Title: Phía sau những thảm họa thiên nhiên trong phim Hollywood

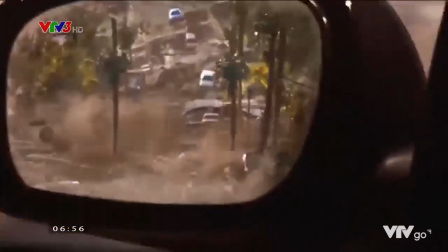(0:00)
Chúng ta đã được tìm hiểu về những trận động đất nứt toác ở đường phố, những trận mưa như chút nước và cả vòi rồng lửa trong phim.
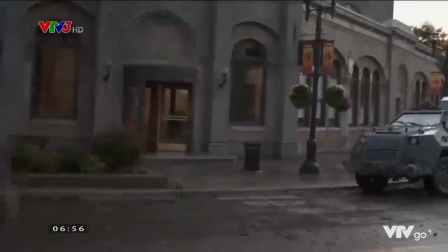(0:05)
Như đã hứa, ở phần 2 của series các thảm họa thiên nhiên lên phim như thế nào sẽ là những tình huống nặng đô hơn.
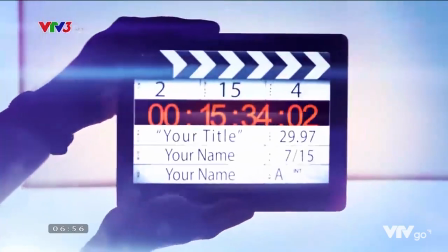(0:11)
Xin chào, đây là Ghiền Cine.
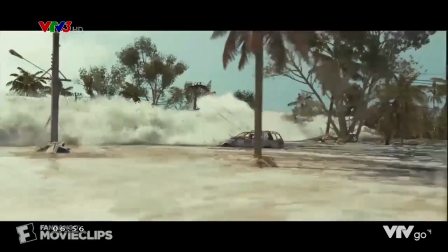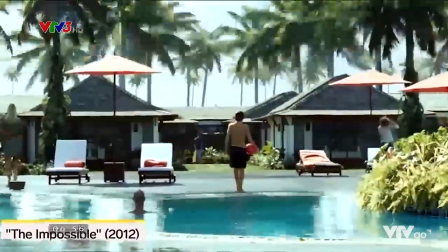(0:22)
The Impossible năm 2012 tái hiện lại trận sóng thần khủng khiếp ở Ấn Độ Dương năm 2004.
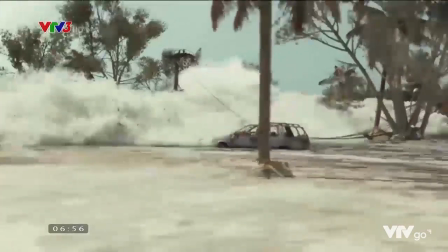(0:30)
Cảnh những con sóng thần cuốn bay mọi thứ trên bờ diễn ra trong 10 phút đã tiêu tốn hàng triệu gallon nước biển thật.
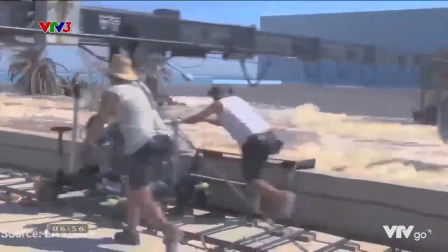(0:37)
Nó được nhuộm sẫm đi bằng phẩm màu để trông bẩn hơn.
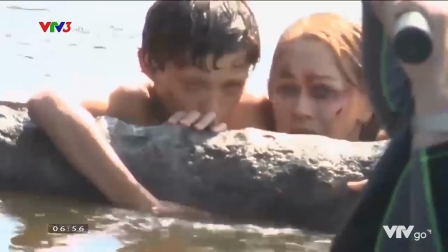(0:40)
Hai diễn viên Naomi Watts và Tom Holland thực hiện cảnh quay này chủ yếu ở Tây Ban Nha trong một bể chứa nước biển dài hơn 120 mét,
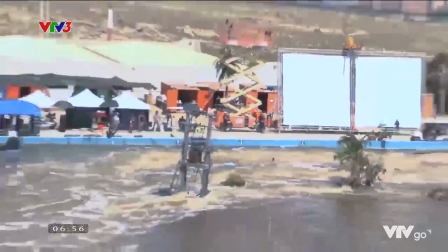(0:48)
bể chứa lớn nhất châu Âu và thứ hai trên thế giới.
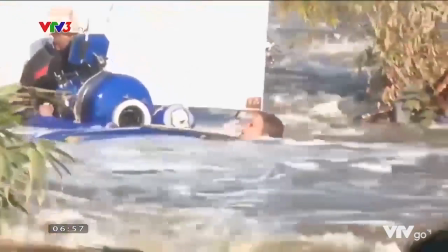(0:52)
Để trôi nổi dưới nước, các diễn viên được ngồi trong một cái rổ chìm dưới nước, gá vào dây và kéo bằng dây cáp.
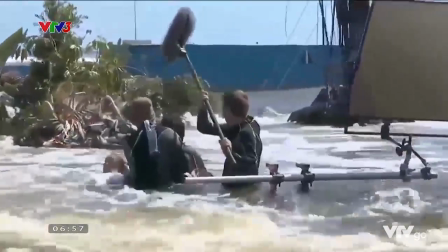(0:58)
Hệ thống này giúp đoàn phim kiểm soát tốc độ trôi của diễn viên.
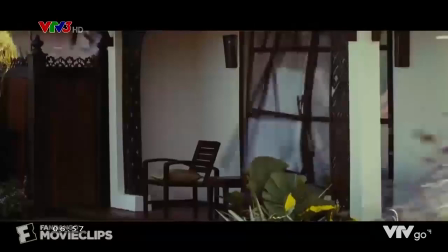(1:03)
Cảnh cơn sóng ập vào khu resort, đánh bật cây cối và mọi thứ tất nhiên không thể quay lại được ở Thái Lan, nơi xảy ra trận sóng thần ngoài đời.
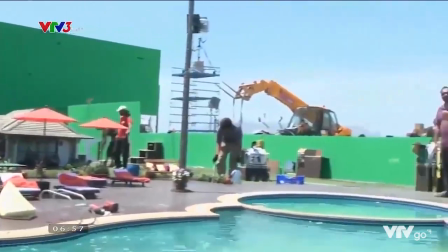(1:10)
Ekip đã dựng nên một mô hình của khu resort cũ đó với tỷ lệ 1:3.
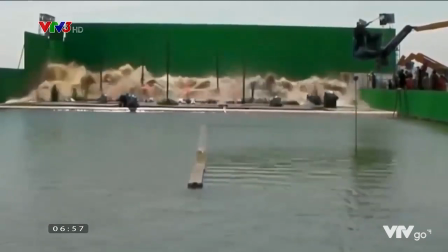(1:13)
Trải qua nhiều lần thử nghiệm làm sóng, họ đã tạo nên những cơn sóng hung bạo nhất, sử dụng 1.000 gallon nước với sức đẩy bằng 8 chiếc xe công thức 1 cộng lại.
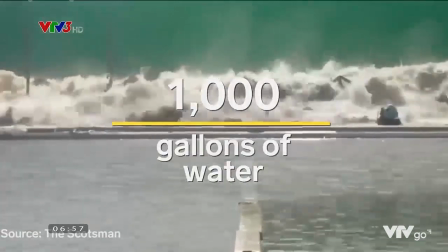(1:22)
Và đây là thành quả.
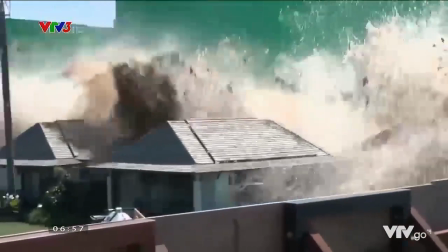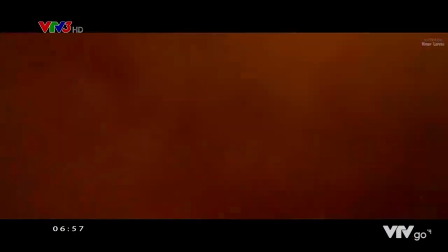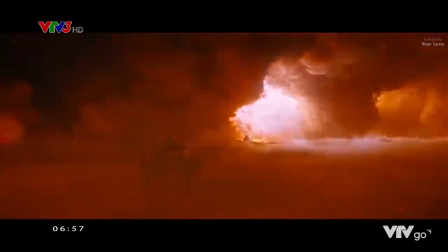(1:33)
Mad Max quá đỗi ấn tượng về mọi mặt và cơn bão cát kinh hoàng này là một điểm nhấn, cuốn những chiếc xe lên cao và xé toạc chúng.
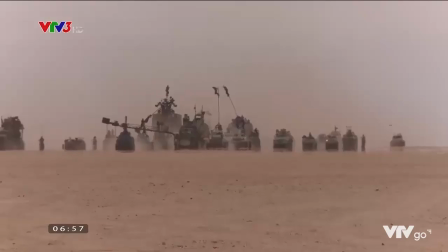(1:44)
Họ quay riêng các cảnh đua xe trước trên sa mạc ở Namibia, mọi chuyển động,
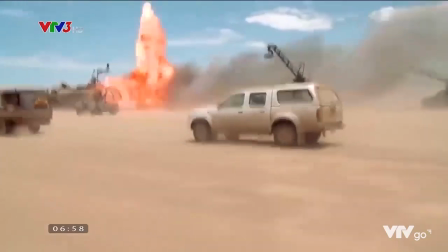(1:49)
góc quay, cháy nổ phải tính chuẩn khớp để những chiếc xe như bị ảnh hưởng bởi cơn bão thực sự.
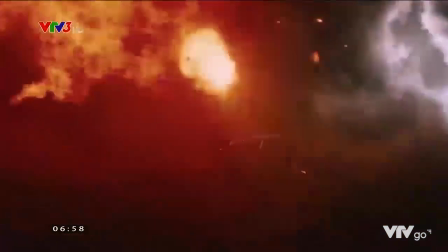(1:54)
Sau đó những cảnh quay này sẽ được ghép với đồ họa cơn bão sa mạc, trong đó những tia chớp và phản chiếu ánh sáng được tính toán kỹ lưỡng.
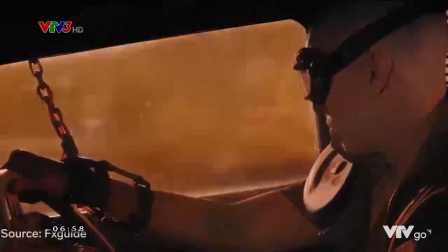(2:02)
Trong cảnh này, để làm cho chiếc xe trông như đang phóng với tốc độ siêu nhanh phi vào cơn bão, nhóm đồ họa đã sử dụng một phương pháp đặc biệt.
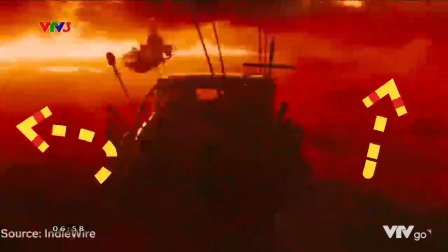(2:09)
Họ đã thay thế mặt đất bằng rất nhiều lớp và đám bụi kỹ thuật số để người xem chỉ có thể thấp thoáng nhìn thấy những chiếc xe.
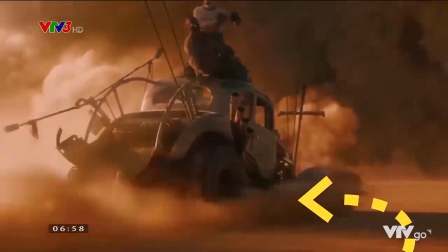(2:15)
Mỗi cảnh này được thêm vào tổng cộng 7 lớp bụi lớn nhỏ ở nhiều tầng và vị trí khác nhau. Kết quả là mãn nhãn.
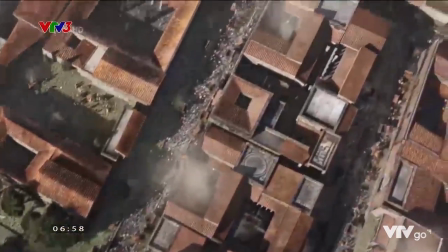(2:24)
Pompeii là bộ phim dựa trên thảm họa có thật trong lịch sử. Các nhà làm phim đã phải xây dựng cả một thị trấn cổ giống như thật, chỉ để phá.
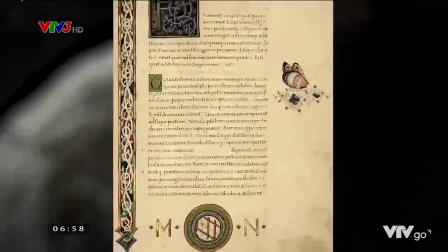(2:33)
Những gì chúng ta biết về thảm họa Pompeii chỉ dựa trên các giả thuyết khoa học, các ghi chép viết tay và những gì còn lại trong đống đổ nát.
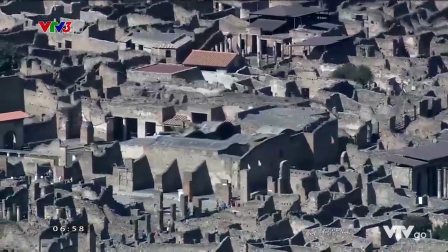(2:40)
Ekip của đạo diễn Paul Anderson đã mất tới 6 năm để nghiên cứu và vác thảo ra thành phố với nhiều công đoạn khác nhau.
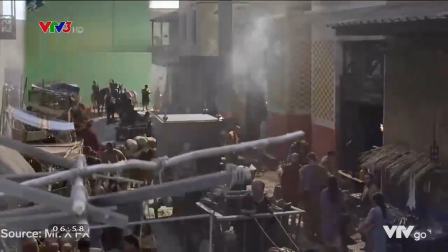(2:48)
Đội hiệu ứng hình ảnh cũng phải nhân các tòa nhà lên để tạo thêm nhiều lớp lang,
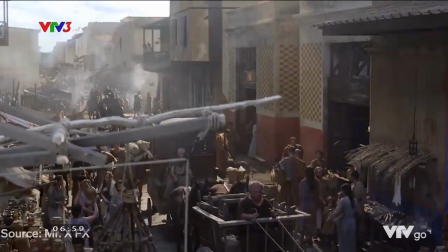(2:52)
100 tòa nhà khác nhau và hơn 200 đồ vật khác được tạo ra bằng đồ họa máy tính.
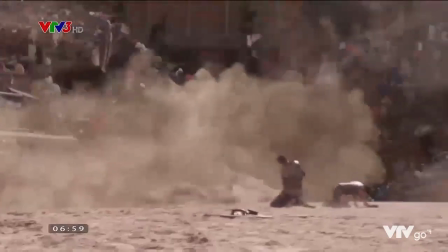(2:57)
Núi lửa Vesuvius phun trào, nó cũng khơi mào cho một trận đại hồng thủy gần như cuốn phăng cả thành phố.
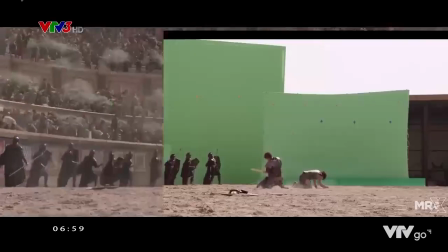(3:03)
Ở cảnh này, ekip thực hiện 500 người bên trong set, sau đó dùng đồ họa nhân họ lên.
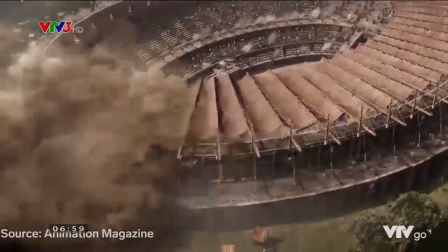(3:08)
Cảnh người dân chạy tán loạn bên trong đấu trường thì sử dụng những thước phim motion capture được quay trước đó rồi gắn vào.
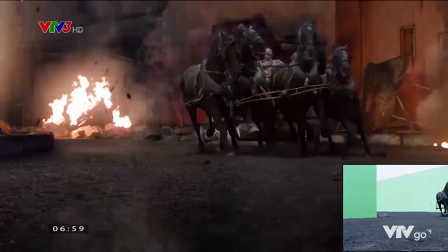(3:14)
Như thật phải không? Kết hợp khéo léo giữa cảnh thật và kỹ thuật số là điều quan trọng nhất.
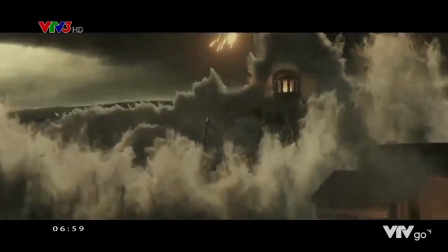(3:19)
Và đó là series tìm hiểu về những thảm họa thiên nhiên khi lên phim sẽ như thế nào. Ghiền Cine tuần này xin được khép lại tại đây.
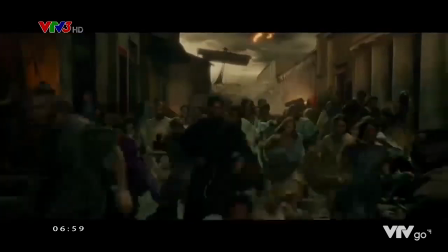(3:26)
Xin chào và hẹn gặp lại!